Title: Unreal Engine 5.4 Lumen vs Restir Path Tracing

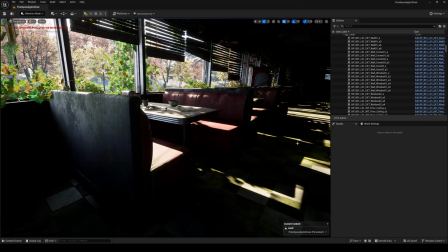[0:00]
Hey, what's going on, y'all? Jay from JS Films, and we're gonna be taking a break real quick on the MetaHuman stuff because I'm currently doing some scouting,
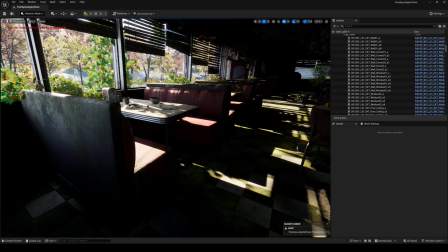[0:09]
some environment scouting, lighting scouting for some, you know, shorts that I am planning to make.
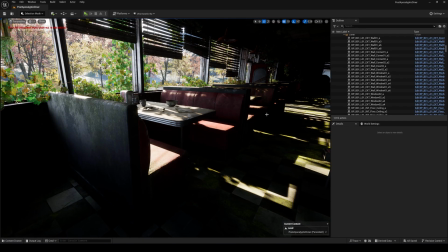[0:15]
So this right here is made by Leo Artis. This caught my eye because it looks absolutely amazing.
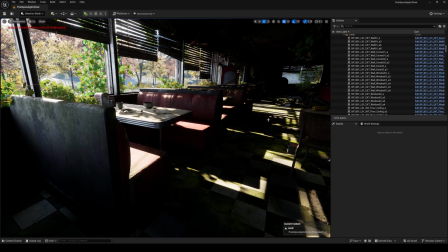[0:23]
I've talked about it before, and I pretty much removed all the lighting, so I just added one light with UDS.
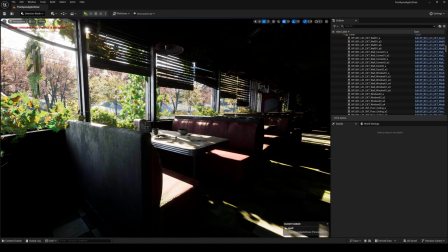[0:30]
It's just this one directional light here, blasting light to this diner scene.
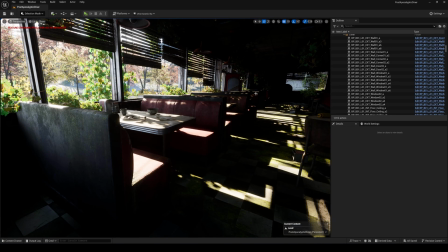[0:36]
Now, right now, this is just stock. This is what it would look like if you're using Unreal Engine 5 by default, right?
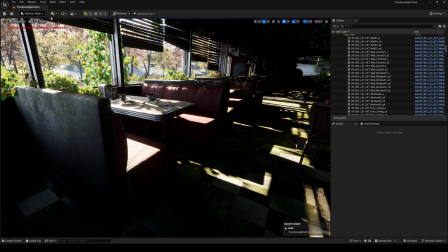[0:43]
It has its own denoiser, stuff like that. And we have it set to nanite, so you can see all the triangles and stuff.
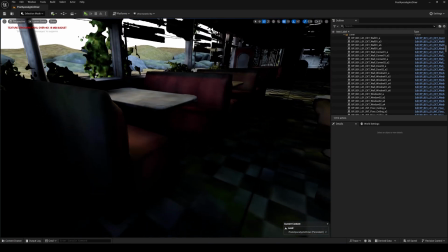[0:53]
But in the lumen scene, you'll see that, again, since we're only using lumen,
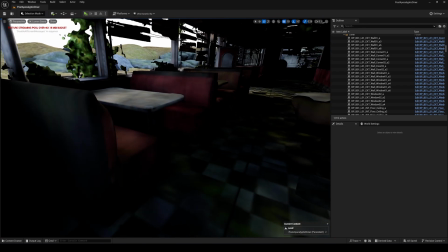[0:58]
without RTX geometry, it's just kind of guesstimating the calculation.
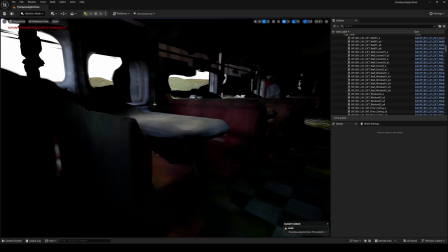[1:04]
And additionally, with the reflection view, it's like, okay, yeah, I'll reflect these, whatever, right?
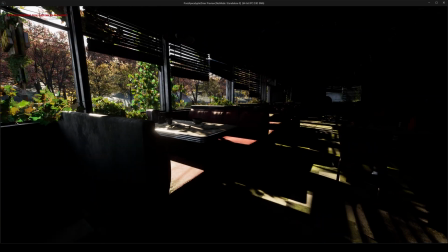[1:09]
So this is what we kind of start with. And I'll play this in editor and kind of just look around.
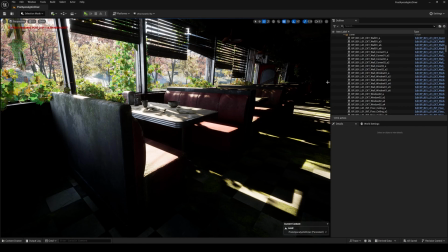[1:19]
Now, if you were to ask me, you know, people ask me all the time, like, how does your stuff look so good all the time with lighting?
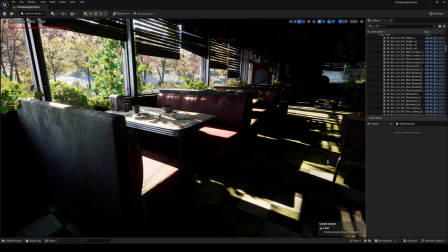[1:26]
To me, if you want something to look realistic, you have to simulate real lighting as well, right?
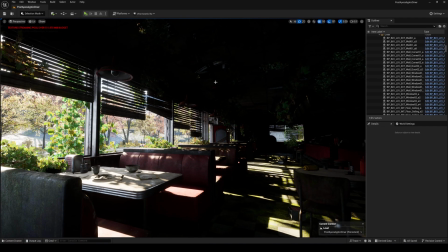[1:33]
So in the scenario like this, where it's an abandoned diner, it's not going to have any lights.
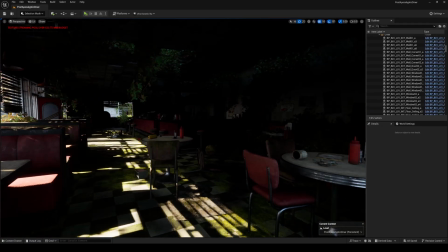[1:42]
It's not going to have any lights that are turned on.
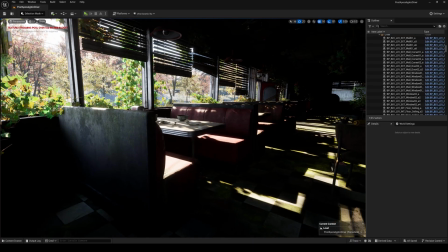[1:45]
So really, if you were to shoot a movie like this, you would have one big light that was just simulating the sun, because you wouldn't use the real sun.
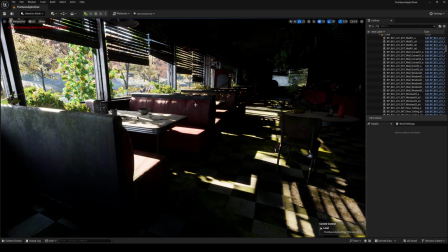[1:53]
But in this case, we are going to use the real directional light. And you're going to have to, like, add fill lights and stuff like that to, like, you know, bring the scene. And lighting is subjective. You can light however you want.
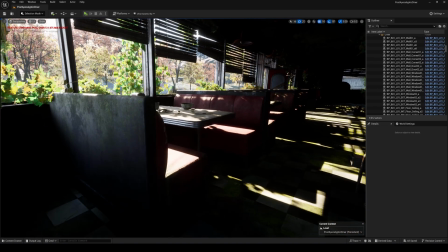[2:04]
But for me, I'm saying is I try to mimic as close to possible what it would look like in real life if I were to walk into this. Now, our eyes have eye adaptation. Pretty much it has auto exposure.
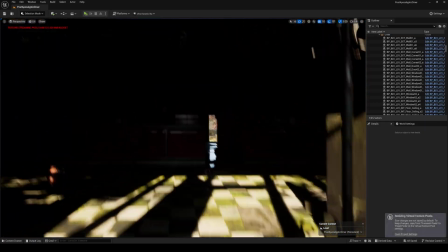[2:16]
So in real life, if I were to walk into this, right, it would automatically make everything bright, similar to how it's doing right now.
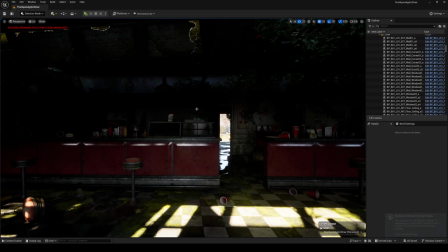[2:25]
But we have insane dynamic range, so it would actually look really amazing and bright, but that's not really cinematic.
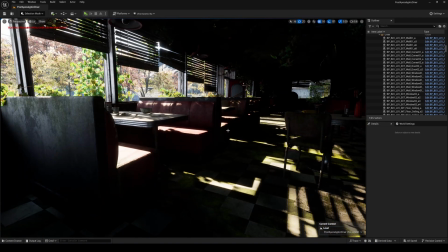[2:32]
It would look like real life. For me, you need shadows for it to look cinematic. So yeah, this looks amazing.
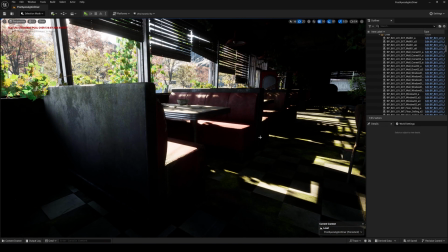[2:38]
This looks good, but it's crushing a lot of shadows. It's not going to read well if you upload it on YouTube.
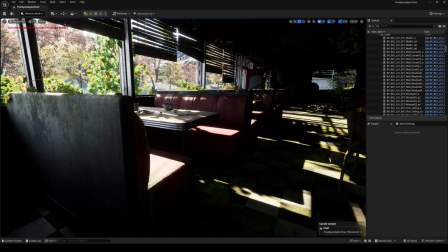[2:44]
And for the skylight, I'm using Capture, all right? I don't use skyboxes whenever I'm doing cinematics. I'm not using HDRIs. Like a lot of YouTubers do. That it's just not me. I don't use that for cinematics. It's great if you're making like car commercials or whatnot.
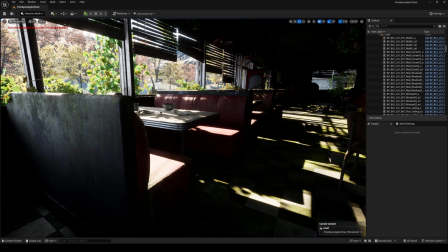[3:00]
For me, I like to simulate as close as possible the environment and reflecting everything that's happening in the scene.
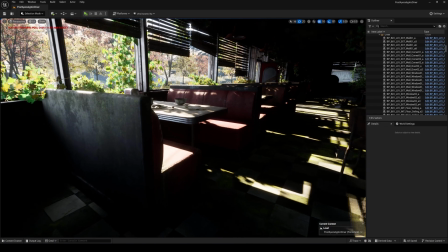[3:06]
But yeah, this is the before.
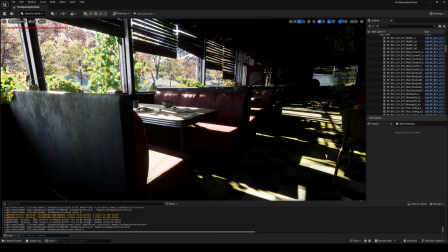[3:08]
And what I'll do is I will have to actually go to the default engine to turn this on. So right now, you see our nanite ray tracing is false. I have to close the project and put the CVAR in, so that I can actually show it just to you with the Zora branch.
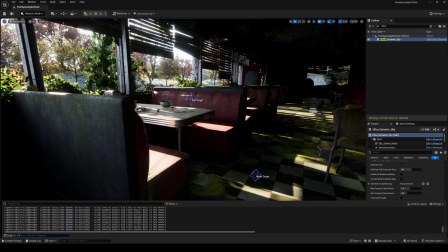[3:26]
Okay, so we're back in the project, and if we check our ray tracing, it's gonna be set to true.
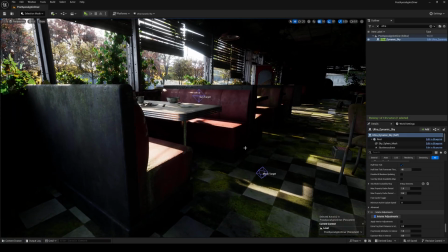[3:33]
So right off the bat, what we just did here is now everything in the scene is calculated properly, all the nanite meshes and stuff like that. So if I go to nanite, if I go to lumen scene,
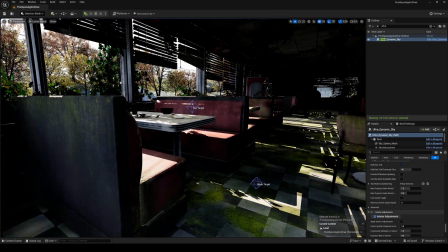[3:48]
you're gonna see that we have a lot more static mesh than we did before, because this is now using RTX geometry.
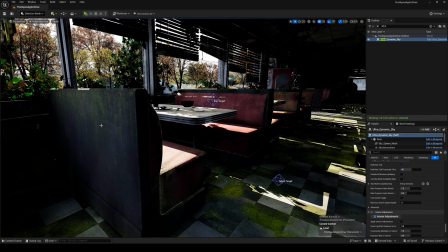[3:56]
Additionally, for the reflection view,
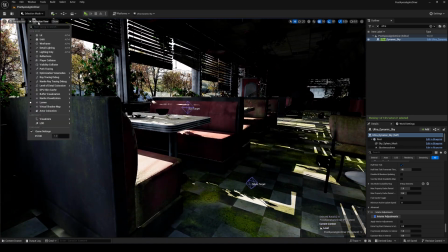[3:59]
it's taking into account the objects around, which should, in theory, give us proper reflections and global illumination.